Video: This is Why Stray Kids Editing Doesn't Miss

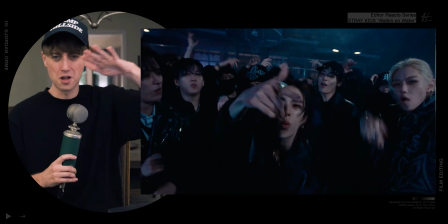[12:31]
Wiki wiki. And then you go to slow motion, so the wiki wiki. Woo!
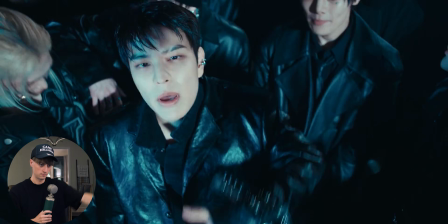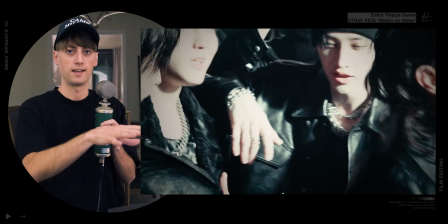[12:41]
So this is literally exactly like Megan Thee Stallion Twice strategy.
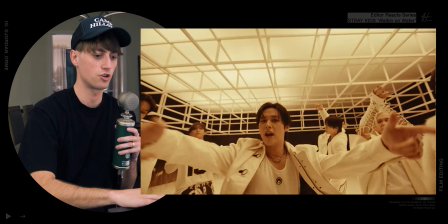[12:46]
They have some filmic textured type frames from the music video.
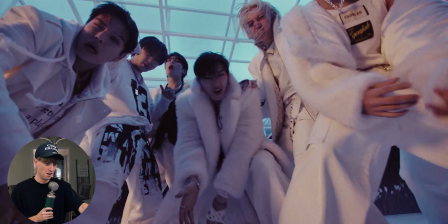[12:50]
They just collage, stack them on top of each other, and that visual chaos during the fill of the song just makes it feel all that more chaotic.
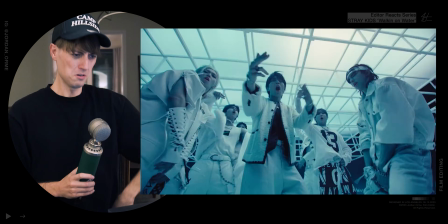[12:58]
Woo!
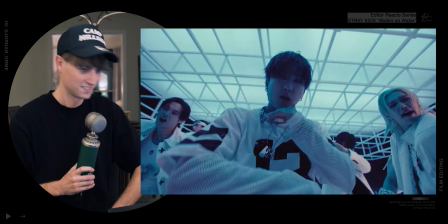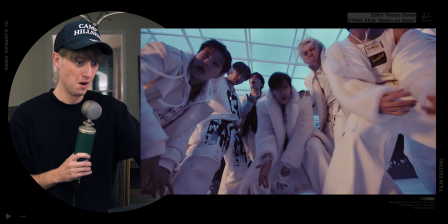Bro, if you have crazy group dancing, lots of strobing from the lights,
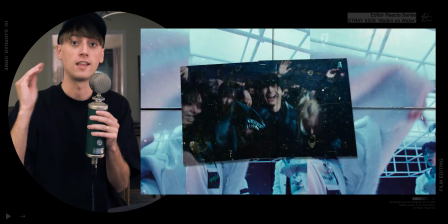[13:16]
what are you gonna do as an editor? There's so much chaos imbued into that footage that what you should do is just enhance that feeling by cutting really fast, and that's what they do. At the final climax of the song, it just feels nuts. Just this chaos is ridiculous.
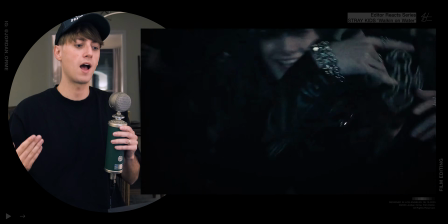[13:31]
And if you wanna make it even more chaotic, you add more editing, you add more frames.
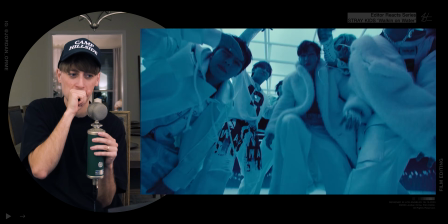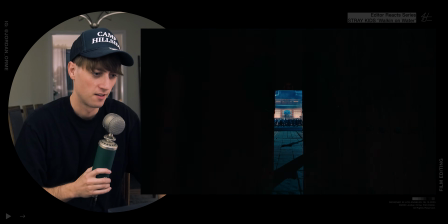[13:43]
Oh, it's dirty, bro. So what does this all mean?
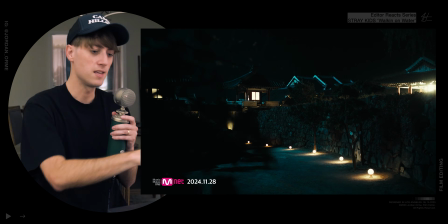[13:48]
What in the world is happening in this music video? To me, it seems like these black figures in the beginning, they're haters.
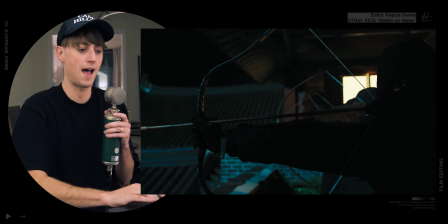[13:53]
You know what? They don't like Stray Kids. Stray Kids is just absolutely destroying everyone for no reason.
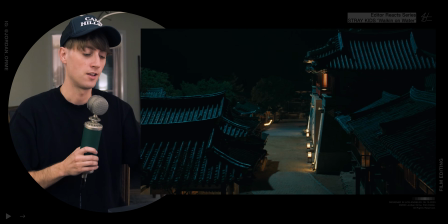[13:58]
They're just absolutely dominating the industry. And so what are they gonna do? They're gonna try to take them out, all right?
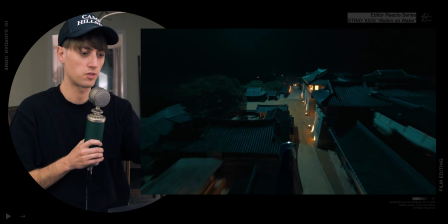[14:04]
They're gonna try to take them out. They're gonna, you know, shoot with their best shot, but they're gonna fall short and Stray Kids is just gonna run them over.
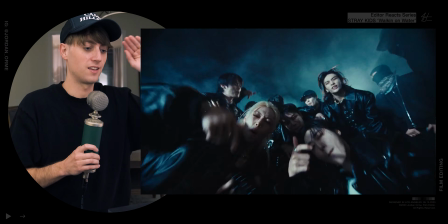[14:11]
All right, that's just what's gonna happen. And it's just like Stray Kids is absolutely indestructible at this point. They're literally walking on water. It's like it's too easy for them. That's my interpretation. Let me know what you thought in the comments, and I'll see you in the next one. Thank you so much for liking and subscribing.
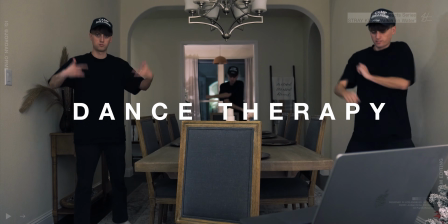[14:25]
If you wanna learn to be a professional editor and tell amazing stories, hit the link in the description.
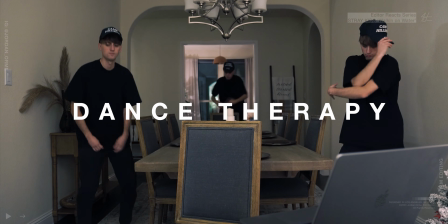[14:29]
God bless you. Peace.